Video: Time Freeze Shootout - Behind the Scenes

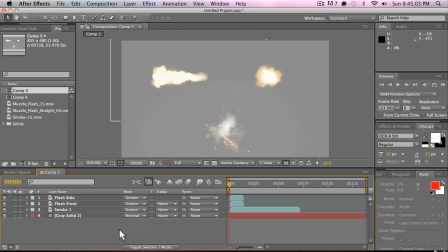Let's talk about 3D muzzle flares as seen in our latest time-free shootout, except we totally tricked you all because they're not 3D muzzle flares. They're actually just 2D images from the Action Essentials pack, and we're treating them as if they're in 3D space. It's just two flat images, the front flare and a side flare, and then the front flare is just 90 degrees perpendicular with the side flare.
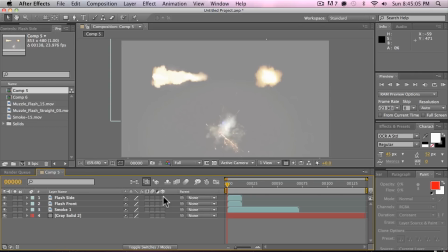And let me show you how we do this. First, we enable the 3D checkbox for the flare and the smoke images, and blah blah blah. I hope you're entertained by watching a dude click around on a computer. We place the front flare at the base of the side flare and turn it 90 degrees and parent one to the other,
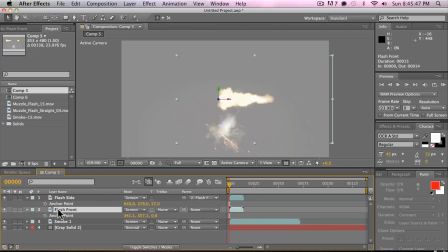so when it rotates around, it looks kind of like a 3D image. Since we're only doing a little bit of rotation for each one, it doesn't really matter that it doesn't look perfectly 3D because it doesn't turn around so much that you can tell that they're flat images. And the same thing goes for the smoke images. Right now, this one's parallel with the side flare, so what we're going to do is we're going to duplicate it,
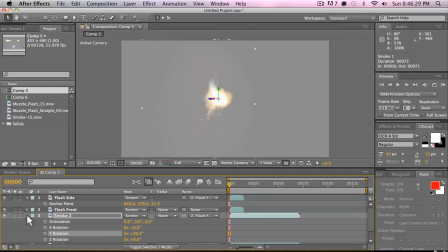and we're going to rotate it around just a little bit, something like 30 degrees or so, and do the same for the duplicated one.
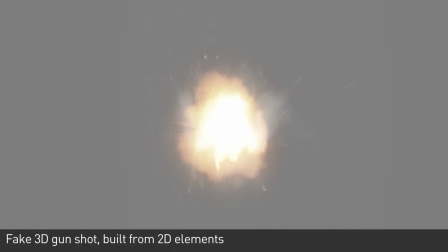And so with these 2D images together, this is what it looks like. As you can tell, if it's going straight on, you can totally tell that they're flat, but if you're at an angle, not a big deal.
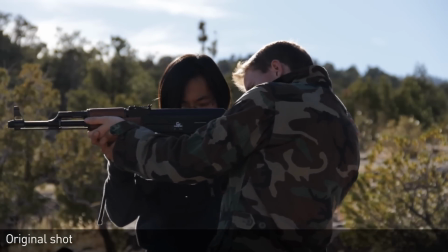This is the original shot with Mike, and if you look, he's moving a little bit at the beginning, so how do you fix that? You just don't use the part of the shot where he's moving. And also, having the 3D muzzle flare, or the fake 3D muzzle flare in there, I should say, adds a lot to the illusion of everything being totally still, because that element's placed into the world as if it was,
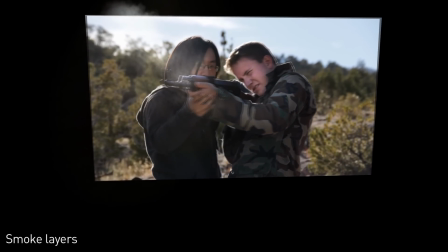in fact, floating in the air. The flare there is not exactly 90 degrees to the camera like it would be in the shot, but if you look at the view from the final shot, it looks about right.
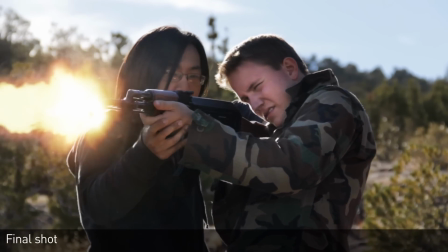And if it looks right, it is right. Now for shots where there's like still elements in there, we do this, which is have everybody stand there.
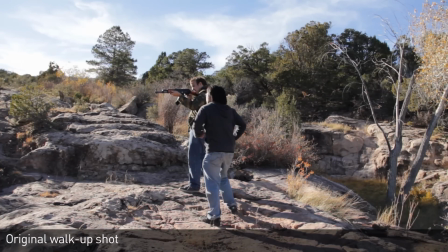It doesn't matter that they're moving a little bit because we're going to take a freeze frame from that, cut out the people, and add them into this shot, the original base shot.
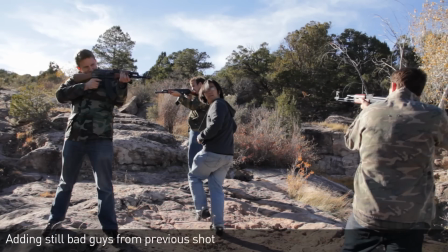So here's me walking up, and now we've added them and the flares, and also smoke and glow, and I move Matt.
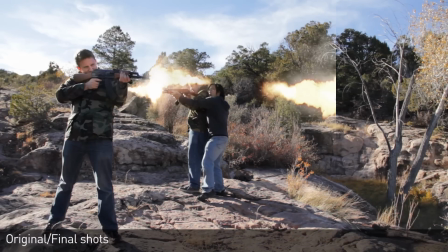If you look closely, Matt is moving throughout that whole shot, but because there's so much stuff in front of the lens with, like,
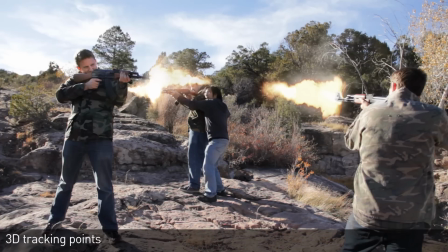you know, frozen flares and smoke and actually frozen people, that's sort of most of the frame, you don't really notice it. Now for the stuff where I'm moving around, the camera's moving, things get a little more complicated because this is a little bit beyond the scope of the tutorials and what we're covering.
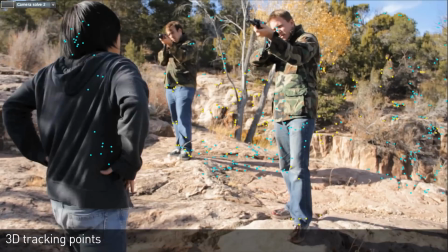But we're using a 3D camera tracker, which basically puts a whole bunch of points there and figures out how the camera moves through 3D space.
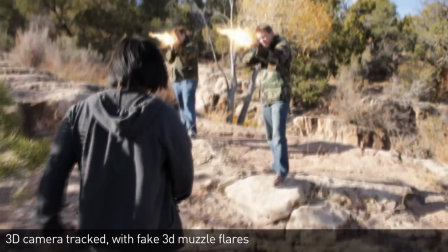This makes it a little bit easier to shoot because everyone just needs to hold as still as they can, and because the camera's moving, it's very difficult to tell if anybody's moving as well.
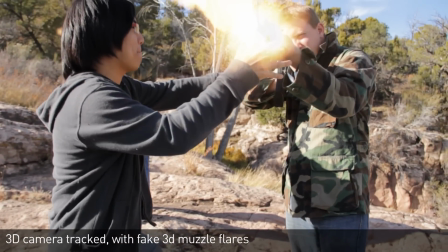This stuff is way more advanced, so if you want to look into it, there's a free 3D tracker program called Voodoo that you can download and play around with.